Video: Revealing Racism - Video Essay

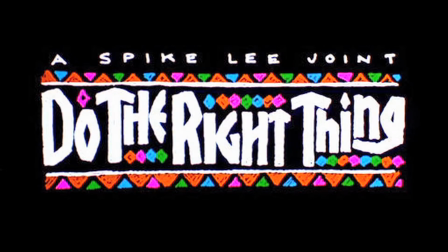0:02 Spike Lee's 1989 film Do the Right Thing evaluates society's conflict with racism.
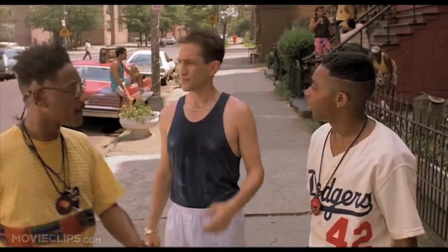0:07 Though the film is set in Brooklyn, the array of characters comes from many different backgrounds and cultures.
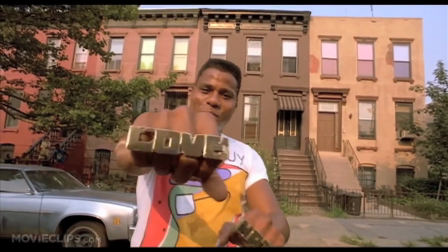0:12 Lee's focus on racial identity is made clear through a mixture of narrative and film style. Lee interweaves his views on racism by exploiting his character's racial comments.
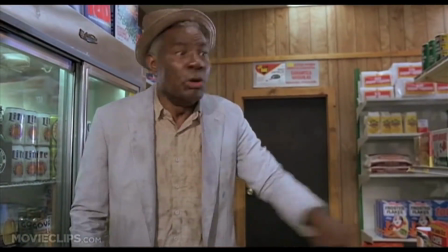0:21 This ain't Korea or China or wherever you come from. You get some Miller High Life in this funky joint!
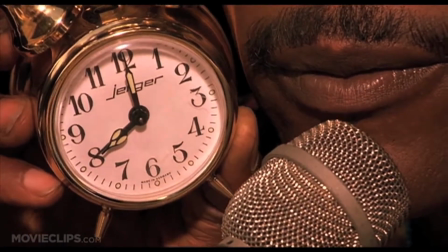0:28 Right from the beginning, our radio personality tries to wake up not only the entire neighborhood, but the viewer as well.
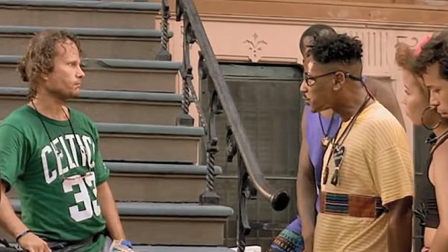0:34 Although the rising temperatures allude to many intense conflicts later to come in the film,
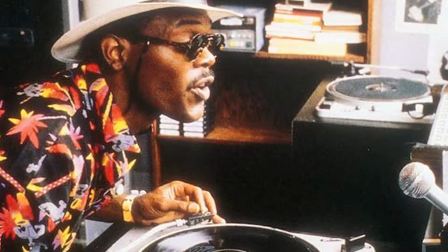0:38 in this opening scene, the film instantly suggests the topic of race being instrumental within this film's narrative.
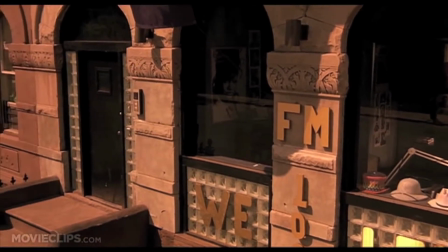0:44 The color for today is black. That's right, black. So you can absorb some of these rays and save that heat for winter.
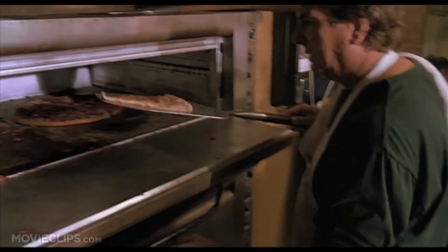0:51 So you want to get on out there, wear that black, and be involved.
As the film progresses, Lee identifies with several characters as they develop conflicts between one another.
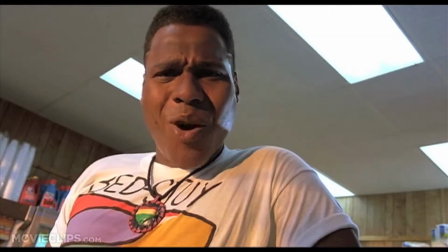0:59 However, this filmmaker's style of filming intense arguments is shown through his cinematography.
Speak English first, alright?
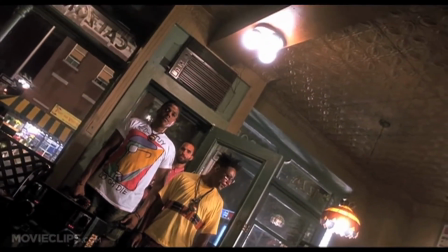1:06 The most monumental conflict comes near the end of Do the Right Thing between an Italian restaurant owner, Sal,
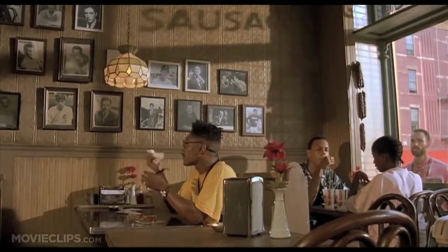1:11 and a trio of disgruntled African Americans who have spent the majority of the film boycotting the pizzeria because of the racial inequality expressed in the Wall of Fame.
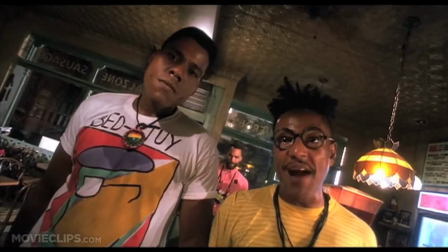1:18 Get that jungle music off! We ain't enough! We ain't gonna be my jungle music! Why ain't it gonna be about Africa?!
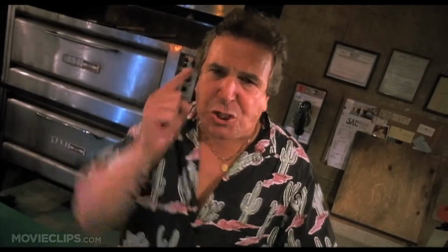1:25 It's about them fucking pigeons!
Lee's use of the camera intensifies the scene's violent behavior and clarifies who is actually doing the right thing.
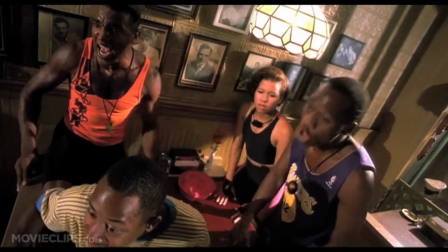1:33 The camera is positioned almost exactly on the 180 degree line, placing the viewer in the middle of the conversation and topic at hand.
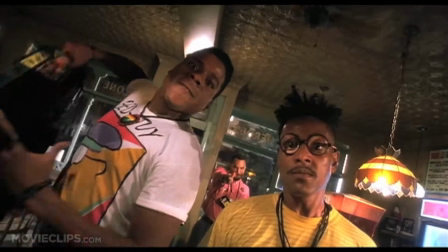1:40 Lee demands the viewer's attention by having the characters look directly into the camera.
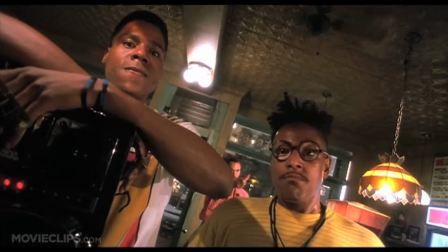1:44 Narratively, this is a dispute over having neighborhood recognition of popular African-Americans, but at least adjust the shift in power by slightly tilting the camera.
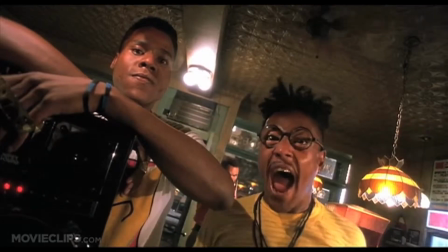1:53 Radio Raheem and Buggin' Out have more low-angled shots, making them look more superior, while Sal is in a much higher angle, insinuating his negative outlook on racial equality.
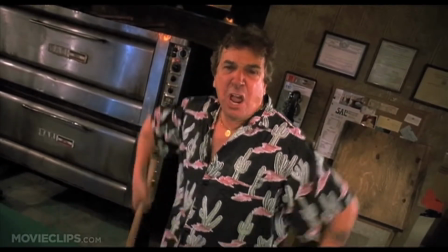2:02 I'll fucking tear your fucking nigger ass! We niggas now!
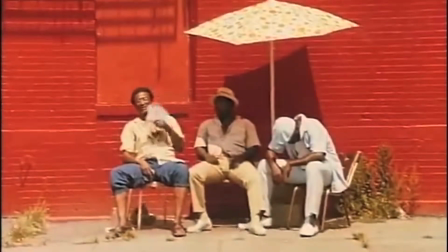2:08 We niggas now!
Additionally, this film identifies with African-American racism through water hosing and police brutality, But for this director,
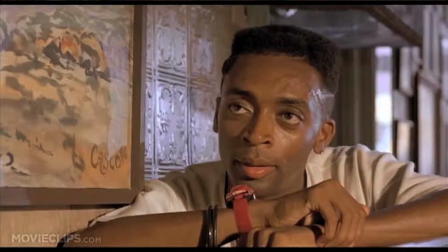2:15 it is evident that his main issue with racism is the ethnic slurs adapted into everyday language.
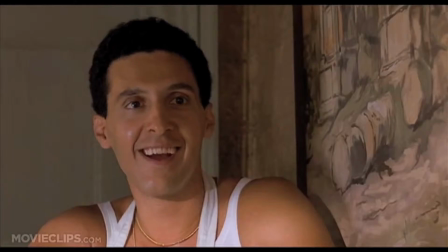2:21 One scene that encompasses these racial slurs comes from Mookie and Pino's argument over resolving stereotypes.
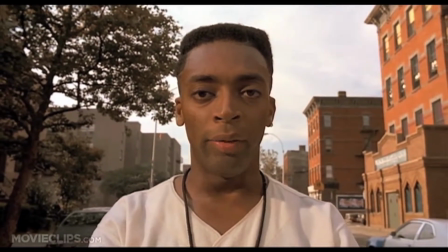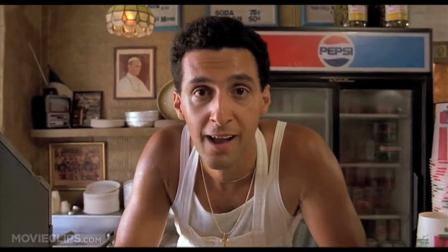2:35 Although this scene serves no narrative purpose, it's through the harsh dialogue, cinematography, and disoriented jump cuts that stylistically unveil Lee's message.
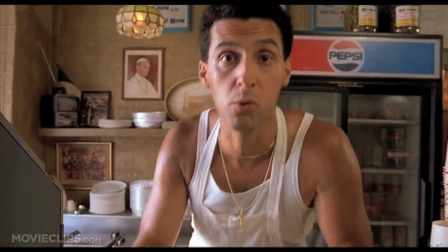2:43 As the camera dollies into each character, their stereotypes are directed towards some sort of ethnicity.
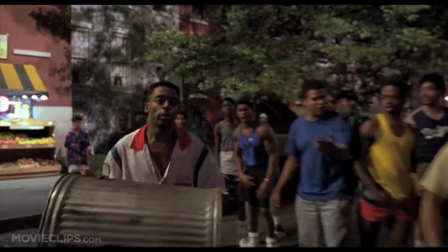2:50 Unlike classical Hollywood cinema, which tends to easily resolve controversial issues, Spike Lee intentionally leaves the viewer with many questions at the end of his films.
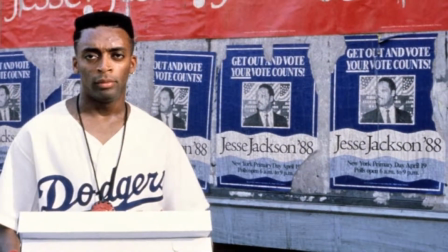2:59 This writer, director, producer, and actor declines to resolve the idea of racism within this community through his style and characters.
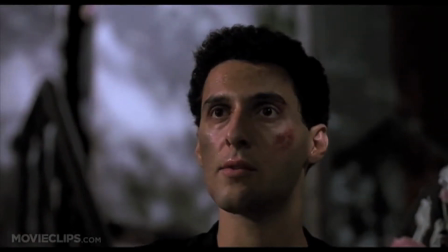3:06 By the end, Sal's pizzeria has been destroyed, Radio Rahim has passed away, and the neighborhood we have learned so much about is left divided even more so.
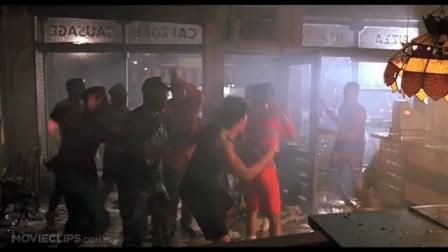3:14 And others agree that the narrative may fade to black but continues through the mind of its viewer.
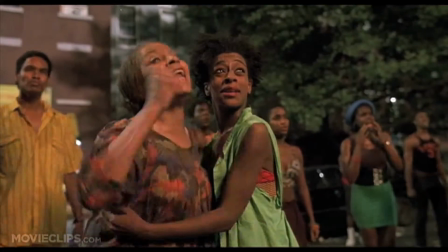3:18 In Craig Watson's article Spike's joint, he indicates that Lee's work goes further than the very realistic climax.
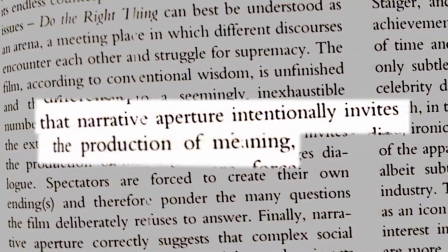3:24 He states that narrative aperture intentionally invites the production of meaning, and furthermore the viewer can develop their own opinion on this battle of racial supremacy.
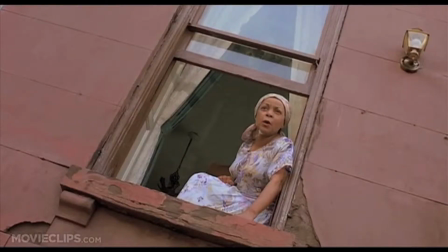3:34 However, the main question Spike Lee leaves the viewer to contemplate lies within the title of this film.
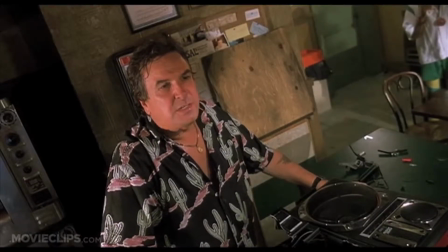3:38 Who can be justified for their violent actions against multiple ethnicities, and superiority in general?
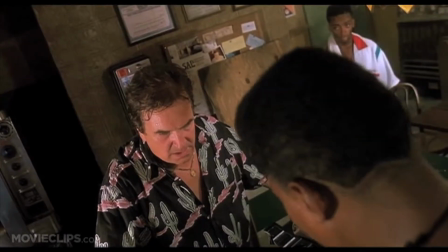3:44 By not answering this question, it adds a sense of realism to their fictional experience,
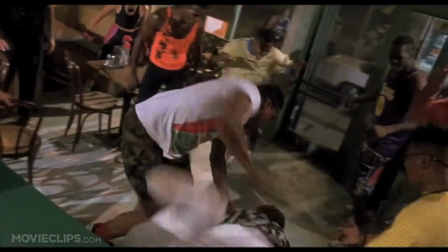3:48 and this filmmaker defines his own form of altruism by crafting an innovative style that meanwhile builds upon a character-based narrative with no intended resolution.
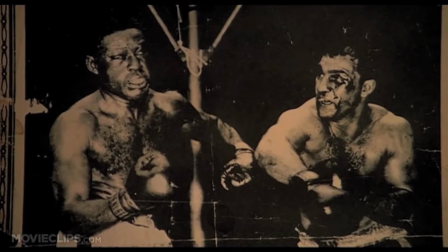3:57 Effectively, the viewer understands many of the culture's struggles for racial identity just within the streets of Brooklyn.
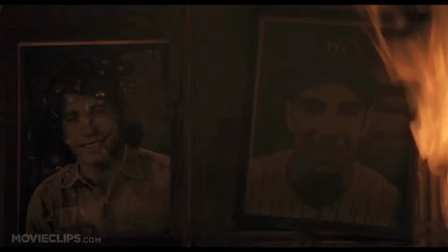4:03 Different than classical Hollywood cinema, Lee's film targets a resolution amongst society, not just within the confines of the screen.
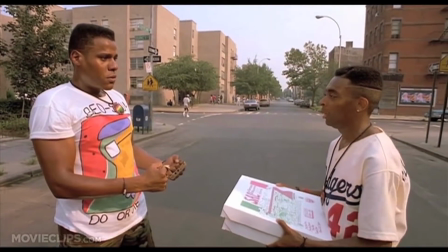4:09 There it is, love and hate.